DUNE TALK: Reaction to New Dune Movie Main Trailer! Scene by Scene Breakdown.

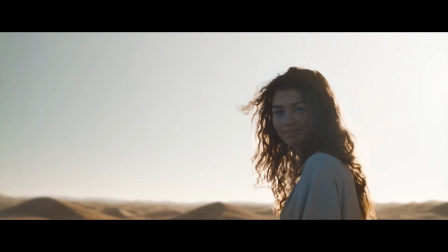[16:40]
Yeah, it just brought so much excitement. So we're going to get Dune, but we're also going to get something completely new. Thoughts on this scene, Johnny? Yeah, that's a great point,
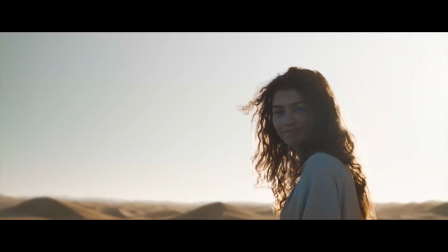[16:54]
because you know, I think one of the most famous things from the original film, which is a film I haven't even seen in its entirety. I've seen bits and pieces, including the opening, maybe like 10, 15 minutes. You're a lucky man. Of course. Yeah. Yeah. I don't plan on visiting it anytime soon, but what that movie opens with, of course, is Princess Irulan,
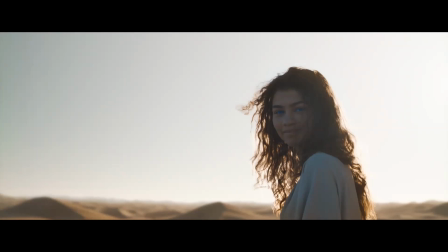[17:14]
you know, giving her opening narration and just, you know, directly to the camera. Like there's no dynamism to it or anything like that. And in this, and that's how it is in the book as well, though, with the narration and that opening text, as far as the how the princess and those quotations are involved.
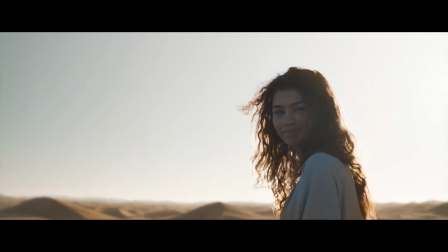[17:32]
I think what this is, it does subvert it in a way, but also I think, you know, it's unexpected, I guess. I certainly wasn't expecting it. But I think this is the perfect route to take with, and I think it makes sense from Villeneuve as a filmmaker,
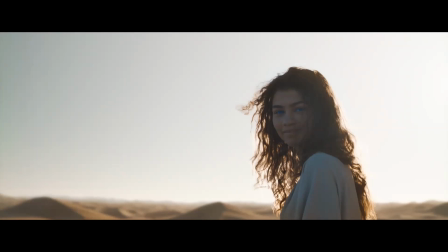[17:50]
but also if you're making a Dune for a modern audience, like, you know, I have no idea who they would cast as Princess Irulan and what the Empire, you know, the Emperor and all that's going to look like. But I think starting with Chani, starting with the Fremen on Arrakis,
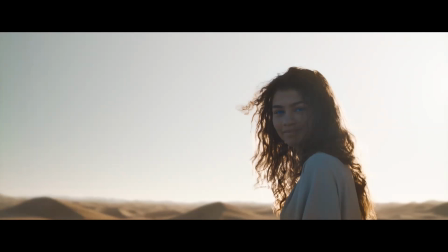[18:08]
establishing like right away, okay, these are, and we're going to get more into that in just a second, but, you know, these people are oppressed. They have, you know, colonizers taking over their planet, like, you know, just taking the resources and you know, killing them and brutalizing them.
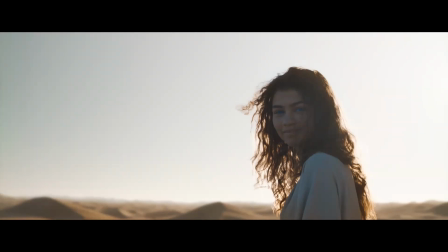[18:25]
I think that, you know, as dark as that might be or disturbing, I think that is an intriguing hook compared to, oh, this is the year, you know, 10,191, and this is the planet,
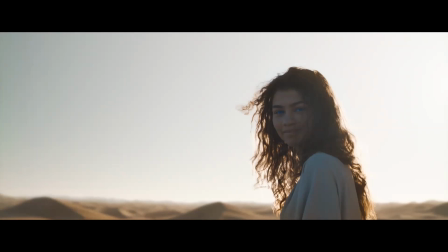[18:39]
and you know, from the perspective of someone who is in a position of power, I think this is a lot more compelling from a storytelling perspective. Mark, thoughts on the opening that they chose?
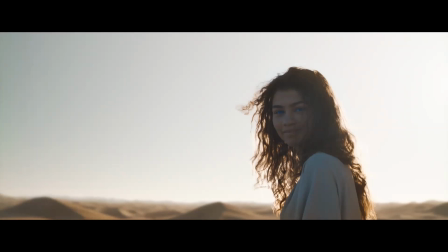[18:55]
Yeah, similar to Johnny's thoughts, and as we discussed yesterday, it's fantastic to see Dune being represented from the point of view of the Fremen. All the other scripts and adaptations have always been
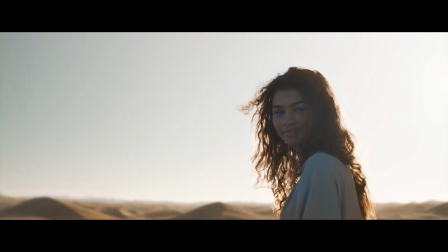[19:12]
the outsiders looking in and imposing their perspective on the Fremen, and we finally get a Fremen talking directly to us about the beauty of their planet.
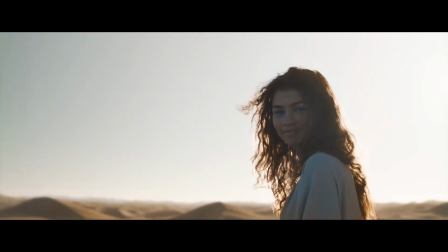[19:24]
Fantastic opening, and it seems obvious now why has no one done this for the past, you know, 35 years and adaptations of Dune. And one other quick comment is that the narration, again, not expected. I didn't expect Chani to be narrating, and I didn't expect the landscape shots we got,
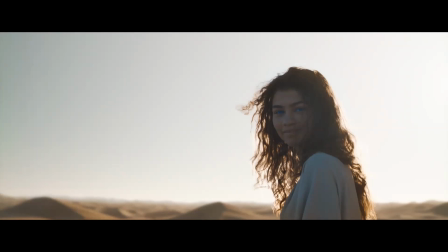[19:44]
and like the very, very much just taking in like the natural like wonder and beauty of the world, and along with that quiet kind of whispery narration, it reminded me a lot of Terrence Malick, for anyone, you know, that has seen his films or is like familiar with him.
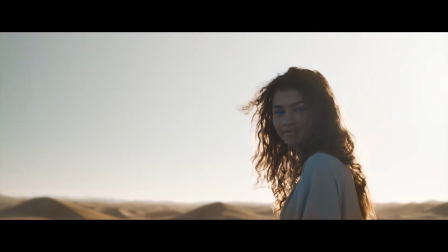[20:00]
I love Terrence Malick, like Thin Red Line, one of my favorite movies of all time, as well as Tree of Life. And this is, I mean, it feels straight out of Malick. I mean, it's that kind of really, you know, what Villeneuve has been saying all along about just our connection with, you know, nature and, you know, our relationship to it.
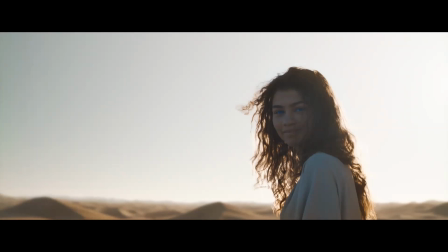[20:19]
I think that you're kind of getting that right off the bat, and it's done in a way that is, you know, economical, just gives you right into the world and the relationships between these different groups of people. You know, and I think, you know, we're going to get into more of that in this trailer, and there's more of that in the beginning of the movie as well.
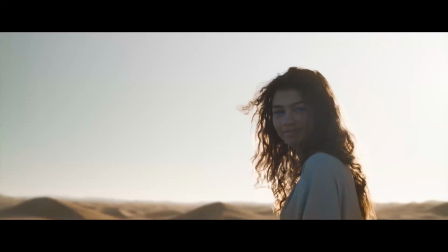[20:37]
And going to your point, Johnny, about the Emperor. So we don't have casting for the Emperor, or we don't have casting for Irulan. But just in this trailer, we see this, like the richness.